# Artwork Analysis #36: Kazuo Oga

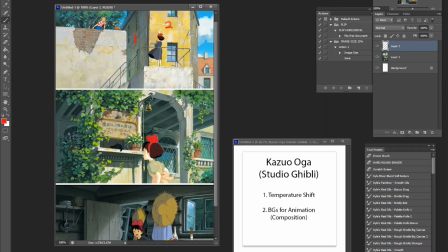4:06 The more important thing to note is that there has to be a difference when it comes to temperature shift, no matter how subtle. Because if they are reading as the same temperature, you are not going to create the sense of three dimensionality.
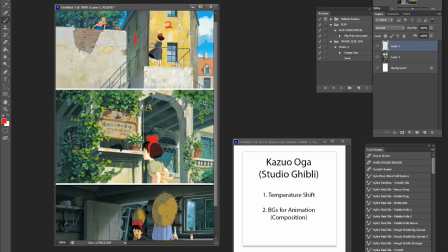4:22 This is absolutely a fundamental when it comes to painting. Again, you can break the rules at your own discretion, but in reality, when you observe reality, you will realize that shadow and light tends to have a temperature shift.
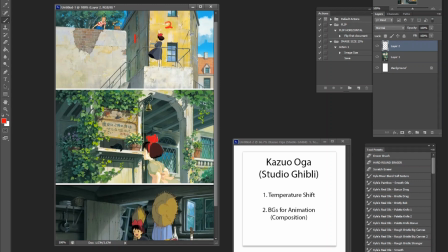4:40 And if it doesn't, then you risk making things look too flat. So when it comes to Kazuo Oga's work, you notice that I'm going to use one and two the exact same way just to give you the idea.
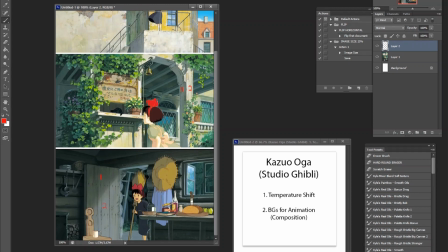4:59 And of course, you can just analyze all the other places that he uses it, this type of fundamental, this temperature shifting.
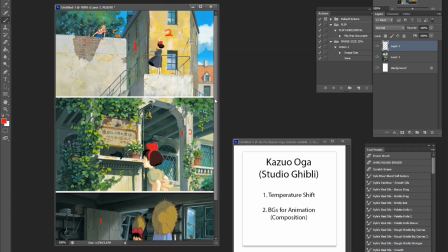5:09 But you realize that there is,
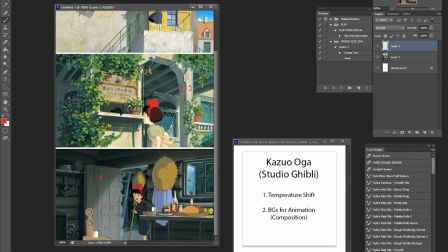5:12 in all of these examples, each of these will have a slight temperature shift.
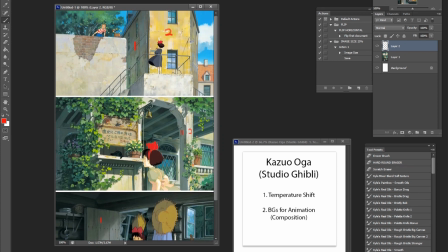5:20 And of course, when it comes to more cartoony backgrounds, you might see super different temperatures when it comes to light and shadow. But of course, you have to be very subtle when it comes to, well, more subtle rather.
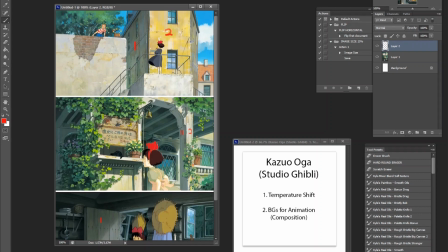5:38 You have to be more subtle when it comes to realistic painting. So here in the first shot, let's make a bigger window here.
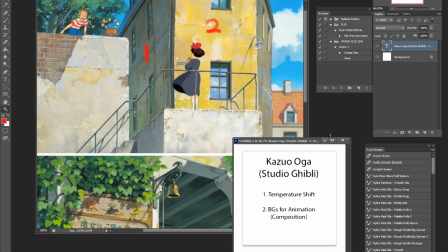5:48 Oh, yeah, whatever.
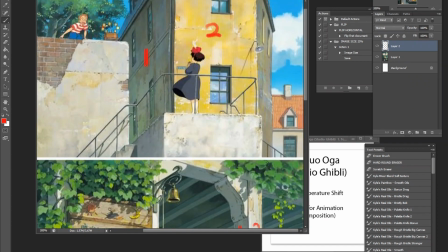5:51 Anyways, so the plane here is directed by the skylight of the blue.
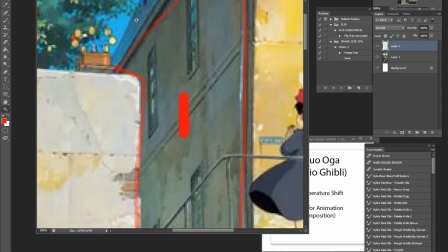6:02 So even if you see right here, you see there is a leakage of blue there, just to show that yes, it is
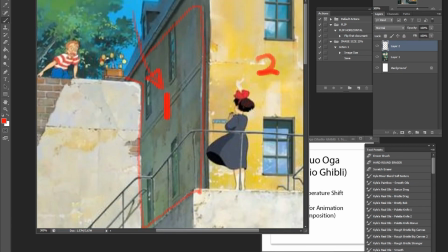6:10 affected by the skylight, which makes the shadow make sense.
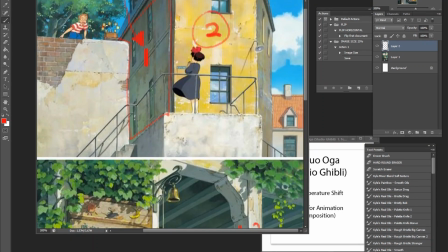6:15 And of course, number 2 here is affected by the sunlight. Now, the sunlight, of course, is warm, generally speaking, or neutral.
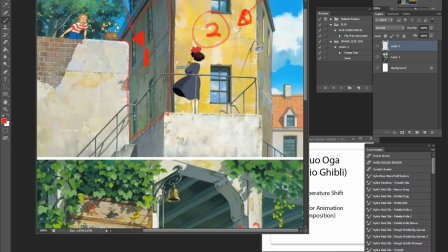6:28 Now, of course, sunlight tends to be very malleable when it comes to painting. So if it's gonna save your composition, just go with whatever temperature shift you require, and the sunlight will be able to justify it.
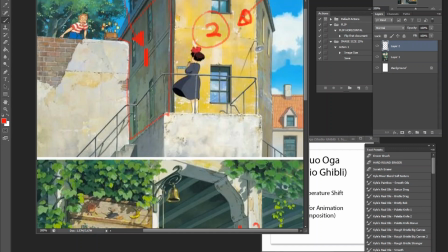6:47 But anyways, notice how 1 and 2, there's a warm here and there's a cool relationship going on. And of course, you can find it over here as well. It's very subtle. We're talking about gray to gray, but we're talking about warm gray to a cool gray.
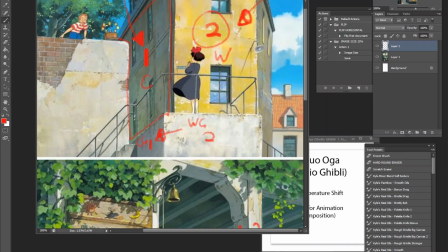7:05 And again, when it comes to more realistic painting, you want to be subtle about it, because you could go really overboard, and that would kind of break the laws of physics of light.
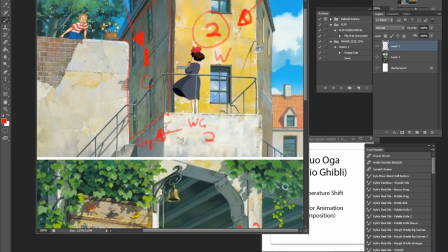7:20 And this is something you would probably have to consider when you are painting from reality, something that you probably have to train your eye to see.
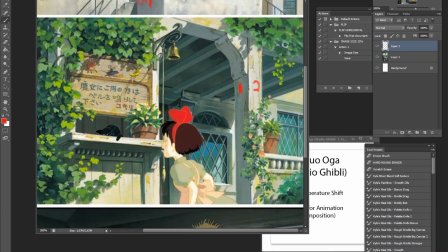7:32 Here, same shot, cool shadows here, or cooler shadows. Oh, whoops, or whatever. And then you can look at number 2 here, which is affected by sunlight.
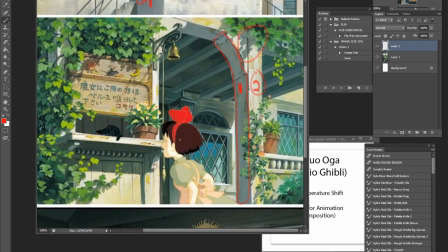7:46 And of course, the cast shadows help and stuff, and the drawing itself, which is brilliantly crafted. But just understand that a big part of it is, again, look at the divide here between light and shadow,
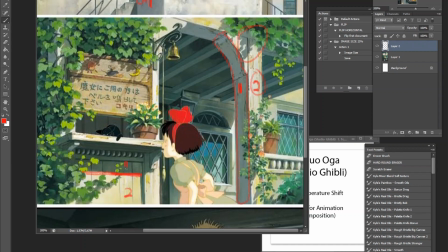8:03 and notice how there is a beautiful temperature shift that's just perfect and naturalistic for the scene.
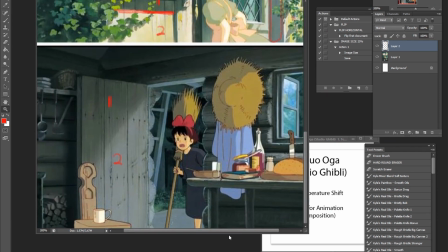8:12 Then we can go into the third shot here. Well, actually, no, let's not say it's the same deal. So while there is still a divide here from shadow to light here, now we're reversing the relationship.
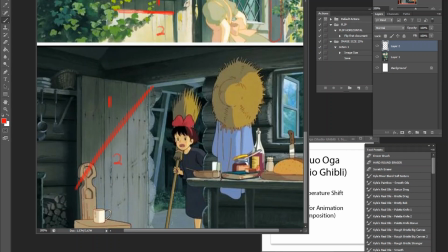8:28 This is more like a cool outdoor environment. So number 2 is actually cool now. Oh, cool. And then the shadows are warmer in contrast in the interior,
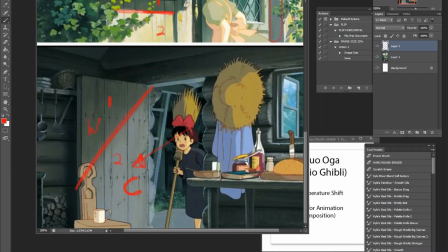8:43 because it's not affected by the cool blue lighting that you see from outdoor. This, again, comes down to what saves your composition, what you require, and what mood are you trying to make in these scenarios.
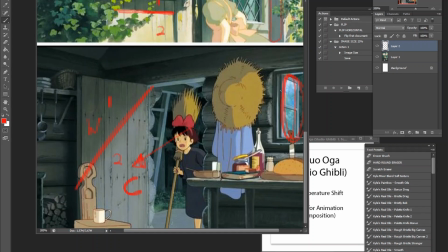8:59 Easier said than done, because, of course, balancing reality and balancing mood and atmosphere is very, very difficult. But Kazuo Oga, one of the biggest things that kind of stand out for me is his sense of really subtle and naturalistic temperature shifting.
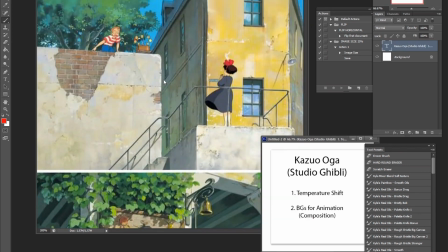9:20 Now, let's talk about backgrounds for animation next.
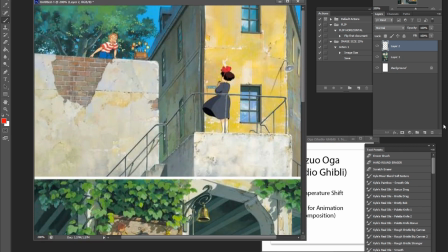9:25 So, there's a difference between illustration and doing backgrounds. As it would be implied, you have to consider the characters when it comes to making an animation background,
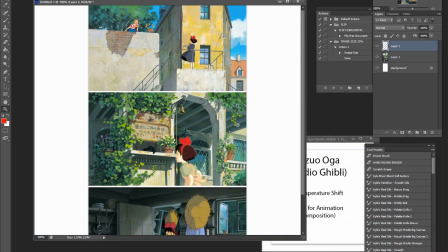9:43 because the characters are always going to be the focal points of your scene,
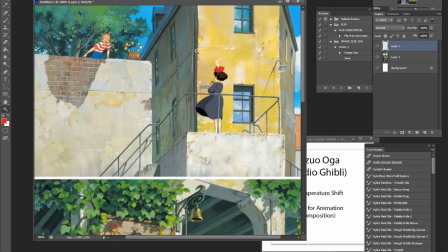9:49 meaning there is a bit of liberty when it comes to your backgrounds. So what I mean by this is, it's the most apparent when
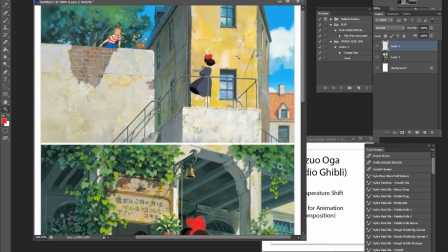9:59 you look at the one at the top here, the first background here.
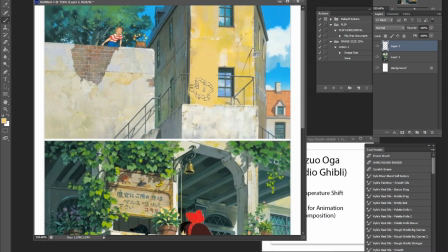10:04 Now, if I were to erase these characters, and mind me, it's going to be very rough here. But you notice that immediately now without the characters, there are a lot of potential focal points.
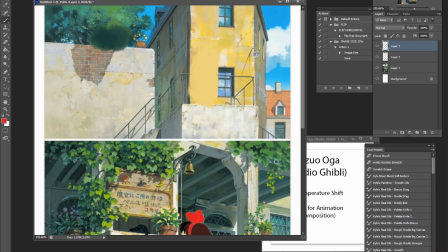10:22 We're talking about, we're talking about blue to yellow. There's green, strong green here. There's like bricks here, value, contrast going on. There's such a stark blue here, red, whatever, right?
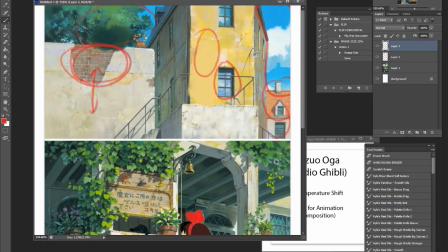10:41 So we're juggling a ton of potential secondary focal points. But because of the fact that Kazuo Oga knows there are characters here, the focal points are kind of given to him,
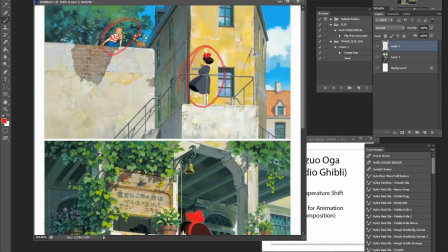10:58 meaning that if these are primary focal points, then everything else doesn't have to be worried. You don't have to worry about them. Because again, with all these secondary focal points, they're not going to catch attention from the main focal points,
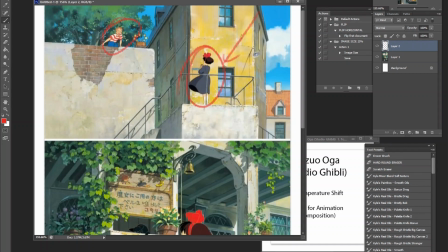11:14 which means everything kind of complements into the character action. Now, this is exclusively a background for animation thing.
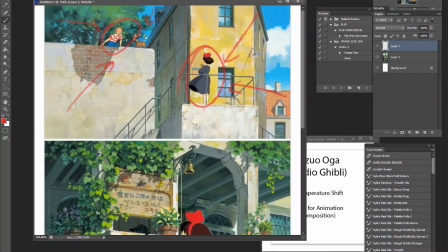11:29 You cannot really pull this off when it comes to fine arts and illustration, because obviously there is no flat, simple anime character action going on to catch attention for you in those cases. Even if you're doing an animation style illustration, it's just not the same.
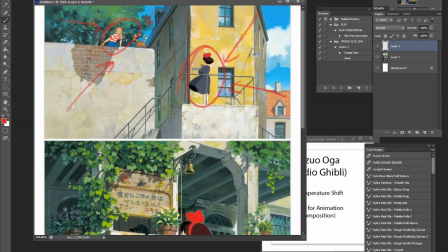11:48 Motion always catches attention the hardest. No matter how you draw these characters, if they're moving on a still image, they will catch attention over everything else,
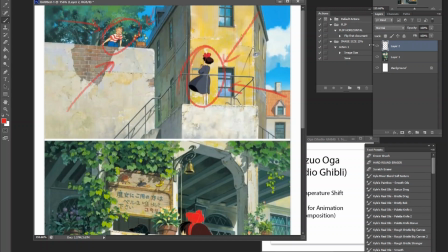12:04 meaning these secondary focal points are not going to conflict with each other, because again, the main characters are catching the most attention.
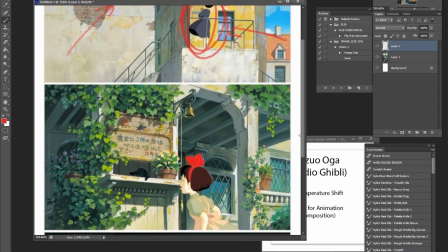12:14 Now, of course, this doesn't mean you have to forget all the fundamentals of composition.